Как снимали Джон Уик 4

It's like, how do you get out? John Wick, I mean, he had his ticket torn, but where can he go?
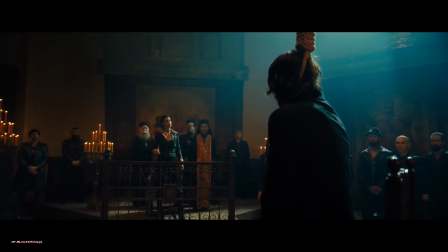1498s And he need to be sponsored by my family, the Ruska Roma.
We meet the incredible Natalia Tena. She knows how to wield her power. A Roma woman in this kind of position of power is big.
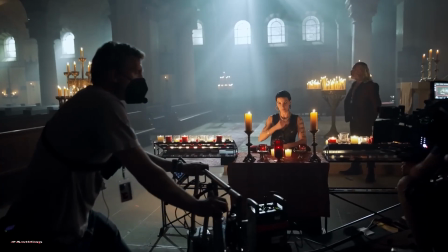1509s
I was very interested in the female side of it because I started studying a lot about Roma culture, and it's a very patriarchal society.
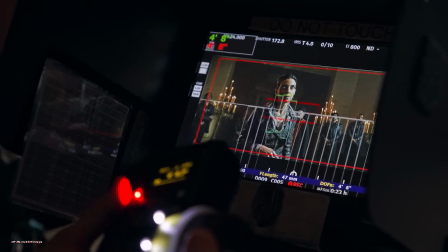1517s
To kind of be the alpha of that and a woman, she's got a big set of ovaries, basically.
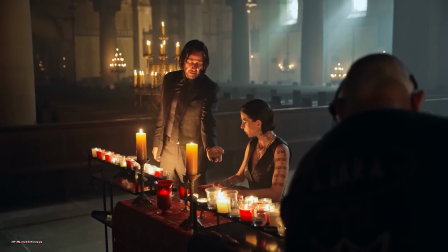1522s
Originally, John Wick was meant to be my half-brother, and we shared a dad, Piotr, who's been shot.
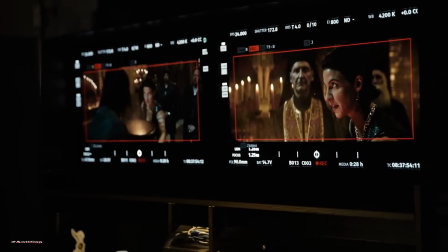1527s
And it's like, no, I think it's better if it's extended family, so we're both cousins. Because of John Wick's actions, my dad's been killed.
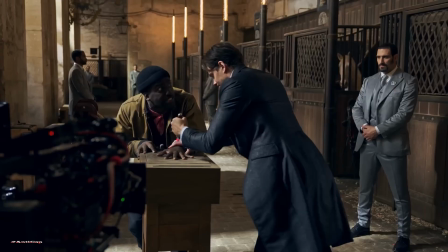1533s
I have taken the mantle, and I'm now kind of the queen of the Romas. The Marquis is played by Bill Skarsgård, who's fantastic.
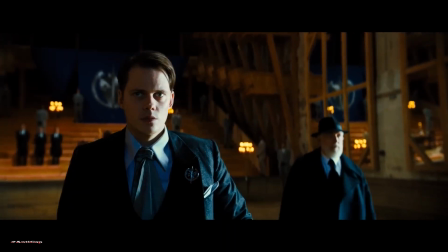1541s You are no longer New York.
He is larger than life, and he is incredibly wealthy and incredibly powerful,
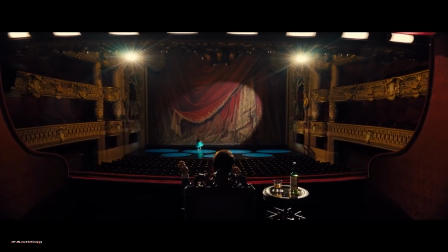1549s
to the point that if he wants to go and see an opera or a ballet, he can buy out the ballet and he can be the only person there.
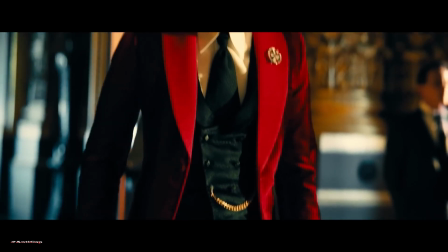1556s
What I love about Bill, for the Marquis, who we needed to be one of the most loathsome characters in all 4 movies,
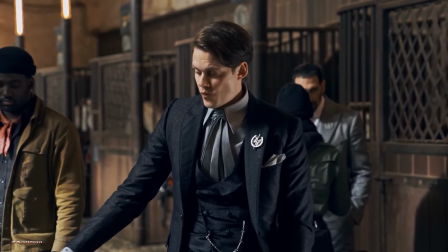1564s
someone to be hated so much, to be so happy when he died. We wanted to go with youthful punk.
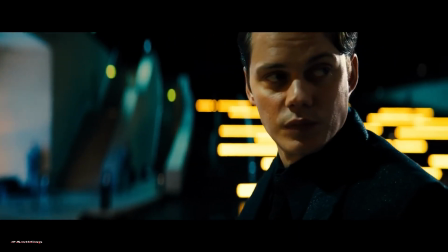1571s
We wanted also to go with that great face that is able to
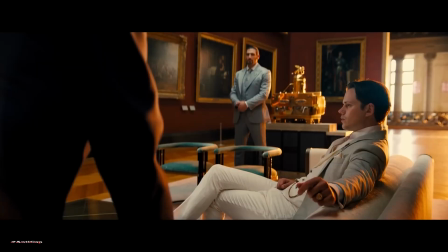1577s
express kind of a fake formalism that we have, clean cut, and we're mannered, classy.
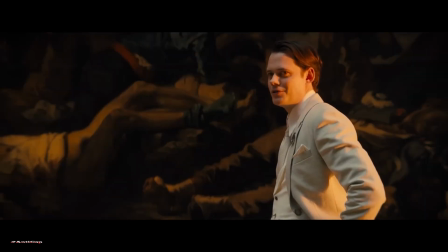1586s Of course.
And a politeness.
Je suis impressionné.
But in some ways, those are the ones you hate the most.
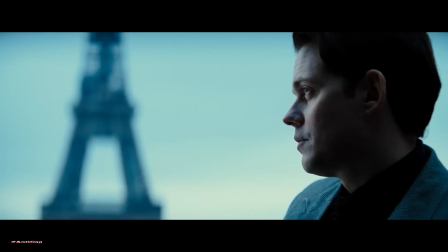1591s
He's sort of the new sheriff in town. He's appointed at a high position to, surprise, surprise, track down and kill John Wick.
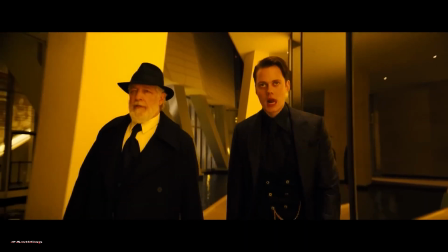1599s
And he's kind of been elevated to this position, and he's off his leash, which means that he could basically implement whatever to get it done.
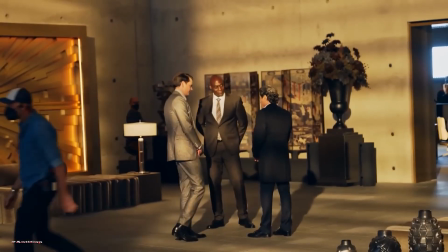1606s
We made a conscious decision to bring some youth in, not because we were trying to play to the audience,
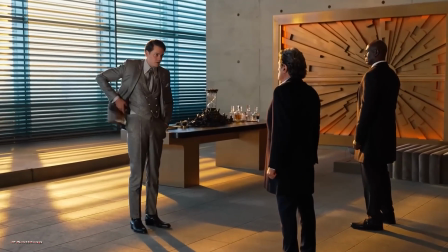1613s
but just to see the contrast he has with Ian McShane and Lance Reddick.
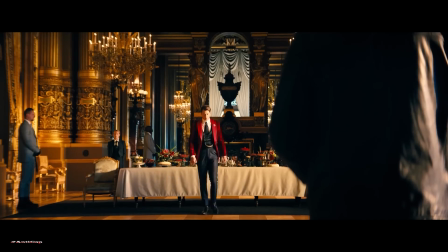1617s
You're just gonna hate him. All of our scenes with him are in these magnificent locations.
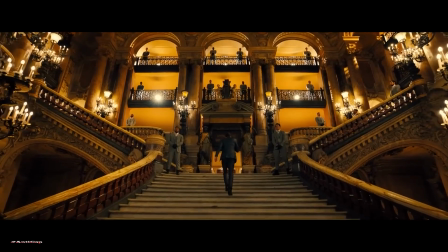1624s
Every building that we went to had to have a magnificent magnitude to it,
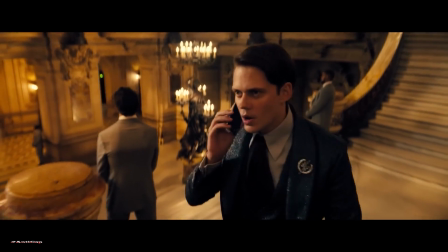1629s
that it was a character in the film, and you had to feel his power and his presence.
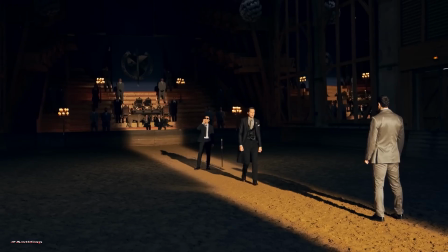1635s
Unlike many movies that would just say, okay, we're going to block shoot you, and we're going to figure out whatever it is that we have to figure out to shoot everything in this one place.
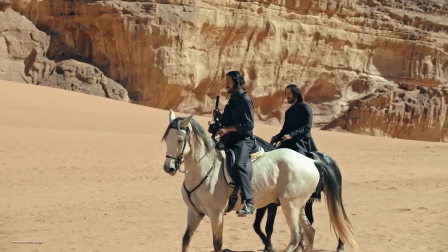1643s
These actors have agreed to sort of be with us and travel to the different countries with us and be in the actual environments,
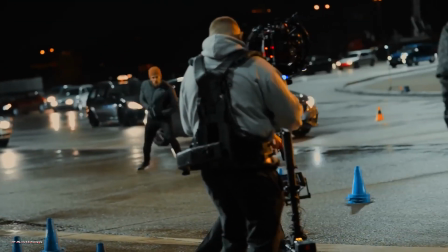1650s
which makes the authenticity of John Wick so real. There's no sort of like, okay, we'll shoot you again, it's a green screen, and pretend that you were in Paris. We're actually taking them to all these places, which is, I think, what makes John Wick so real. In chapter 4, why do it?
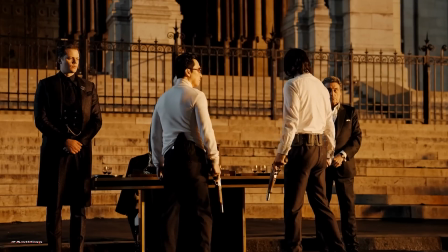1666s
I had some initial ideas.
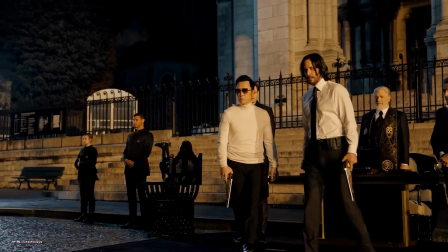1669s
My primary contribution in the beginning of preparing the meal was that John Wick would die.
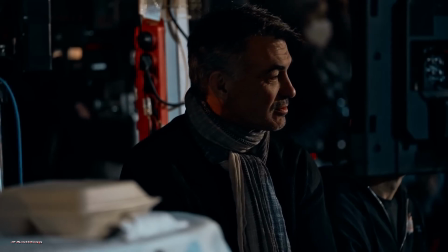1675s
And when I said that to Chad, he was like, yeah.
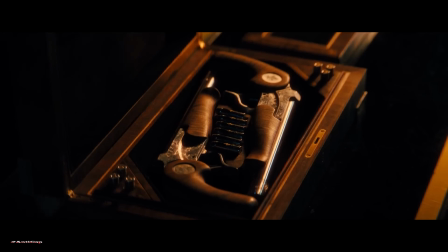1685s
So in the film, what we came up with was this idea of a duel.
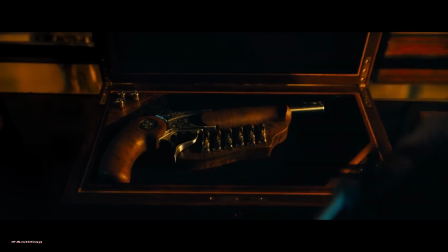1688s
Chad is deeply inspired by Westerns and Japanese films and sort of the idea of making a good, the bad, and the ugly.
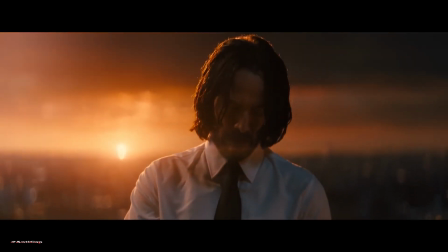1696s
And this duel, this sort of iconic fight. It starts off with, hey, I have this scene in my head. Let's do something like an old Western.
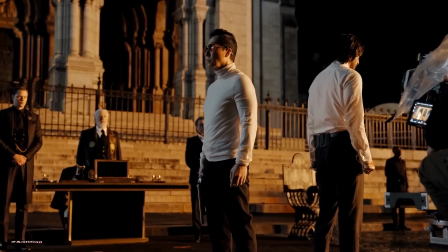1704s
Let's do like an old Western duel. It was something that we all pictured and thought would be so incredible to modernize.
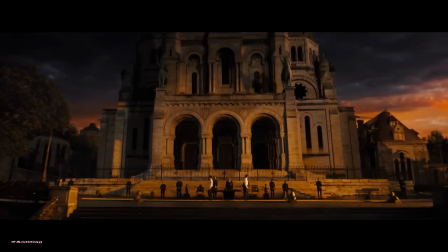1711s
So this idea of the old laws, the old rules, and this idea of a duel.
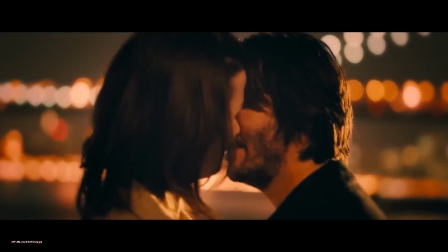1715s
We've always tried to be true and honest to the character and who they are and to the world.
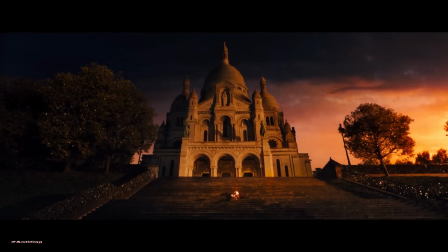1723s
That to me felt like the truth. This
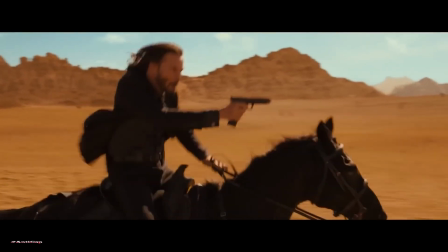1732s
movie, it's literally from the id of Chad Stahelski. Everything about it is the stuff that his dreams are made of.
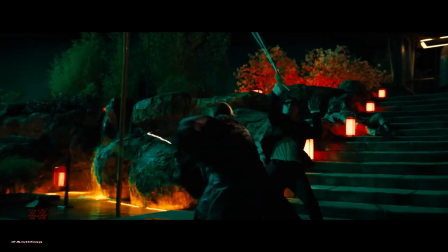1742s
We have really pushed the envelope. We took movies that we liked and we infused them into this movie.
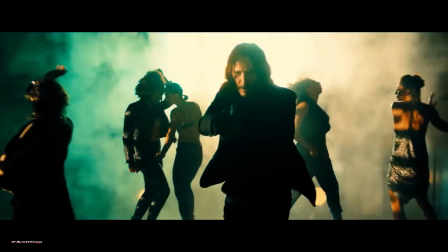1748s
And it's a heck of a lot of fun to dream up stuff for John Wick.
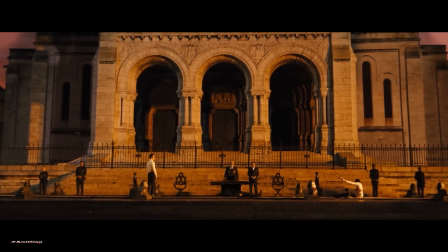1757s
And so, hopefully you'll enjoy Chapter 4.
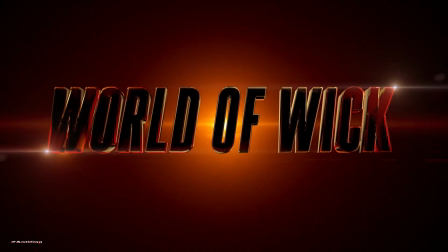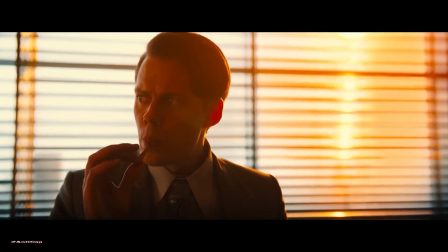1766s
There's no protagonist, it's just we have antagonists. And that's the fun part. And that fits into our Wiccan world where there are no good guys, period. There's just better bad guys. Like, Wick is not a technically good guy. He's an assassin.
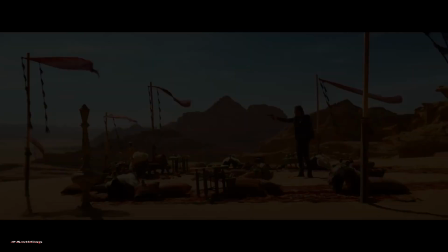1780s
Like, he's living in this world. He just happens to have a code in this world that we feel attracted to.
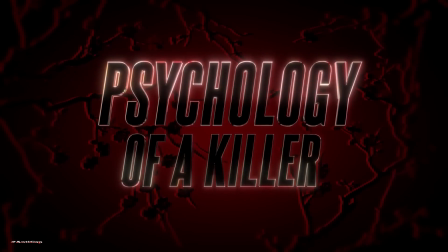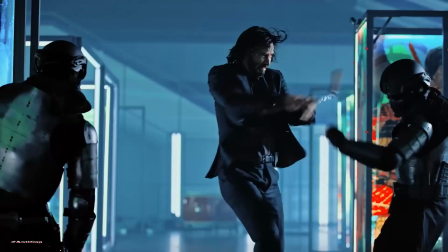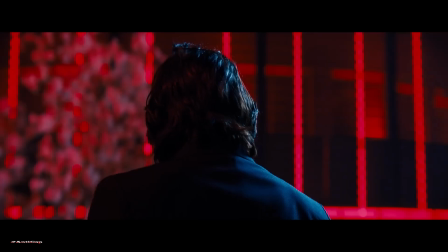1795s
We fell in love with the idea of samurai code of ethics. People within the samurai class, only a samurai would know another samurai, what that is.
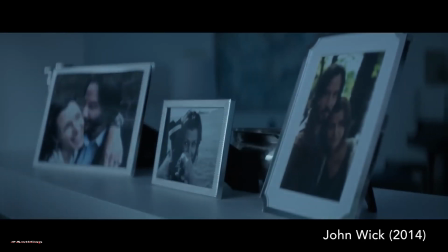1804s
Just like, no matter how close you are to your friend or your wife or your mother or father, if you're a police officer, cops know cops.
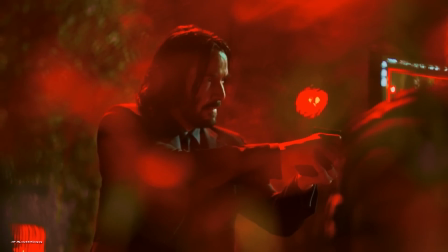1813s
A soldier knows a soldier. Even if I'm wearing different sides of the conflict, there's a bonding that only two people that live through a commonality or a situation can experience.
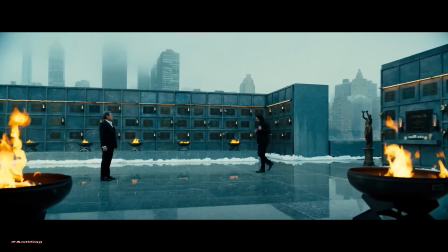1822s
It's the burden of the life that John Wick leads. The only people he can really bond with are other people in that world that come from a similar background.
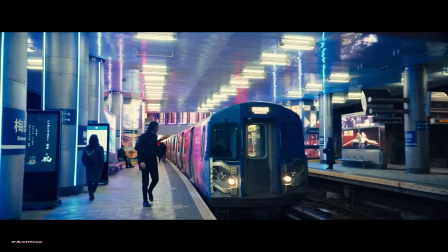1831s
But John Wick doesn't have many friends left in this world.
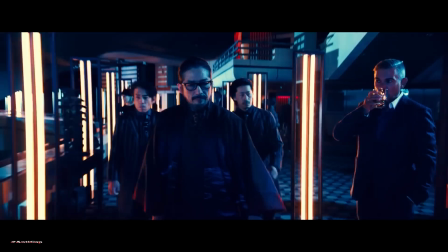1835s
But there is a man, Shimazu, the manager of the Osaka Continental. He grown up with John Wick like a brother.
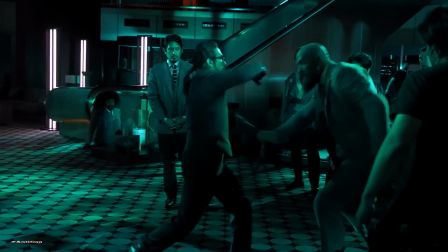1851s
They train each other and sometimes helping each other.
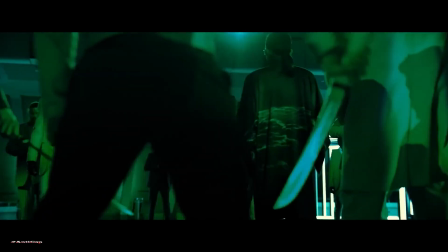1855s
Shimazu has a kind of Bushido spirit. He has a loyalty to John Wick.
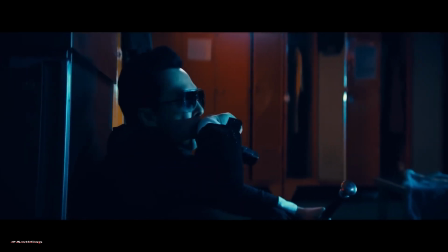1864s
Kane, Donnie Yen has a past with John Wick from the Killing days.
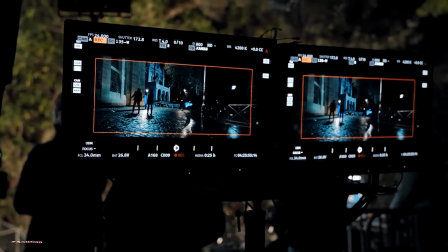1869s
There's a mirror image of John. He's a man who was once lethal, well, still is,
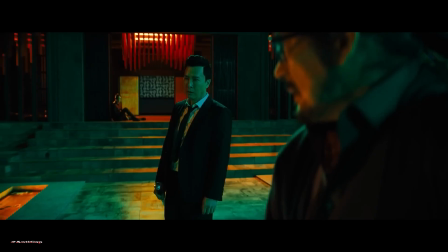1874s
but had made a tremendous sacrifice because he did what you're not supposed to do in this
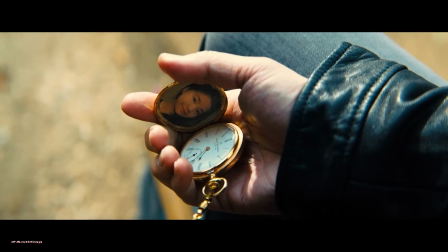1881s
world. He loved. You know, John loved his wife. Kane had a daughter and loved his daughter. He was close to John back in the day when they were both active.
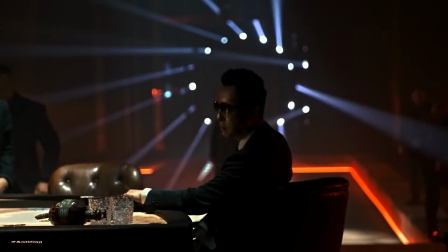1889s
They don't have any personal animosity to each other. But sometimes it's not about a good and a bad guy.
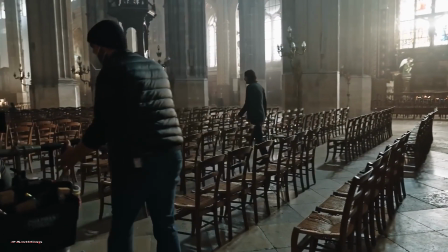1895s
Sometimes it's about two characters that have contrary agendas that unfortunately can't coexist.
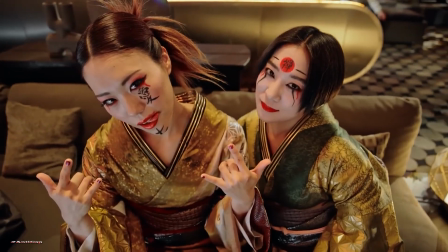1904s
One of the under-discussed aspects of the John Wick franchise is that we pay an enormous amount of attention to the aesthetic and an enormous amount of attention to the wardrobe.
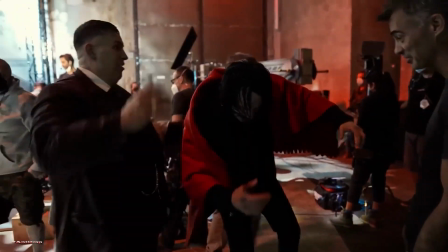1913s
And I think Chad Stahelski is the best action director in Hollywood in the last 15, 20 years. And for such a rough and tumble action guy, he appreciates the beauty of cinema and the beauty of the image.
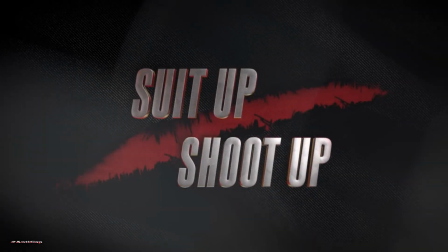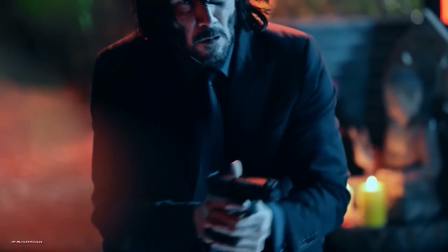1934s
In the other movies, John Wick is always dressed in black. And Chad wanted to bring light into it, and we have found this material.
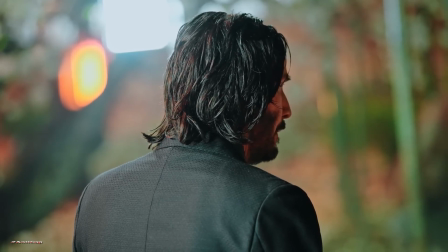1942s
It's a fabric that has diamond particles inside, and then it makes it have a certain shine.
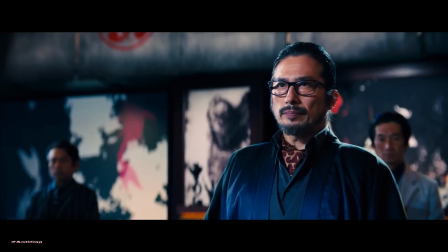1948s
In Shimazu's world, we tried to put together two ideas, Japan and the countries in the West.
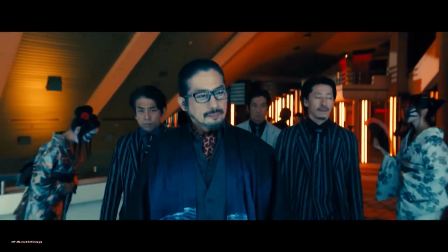1954s
That's the reason he wears westernized clothes, but then on top of that, he wears like a haori, that is a traditional Japanese garment.
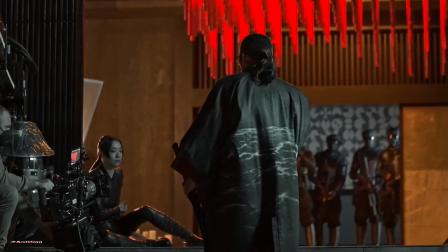1962s
And his haori, we designed it from ideas of the sea that almost is like about to be in a storm. I thought that the metaphor of a storm in the sea was like quite good for that. Paco is incredible, and I said to him, I want to make it old-fashioned, and Paco was totally on board with that.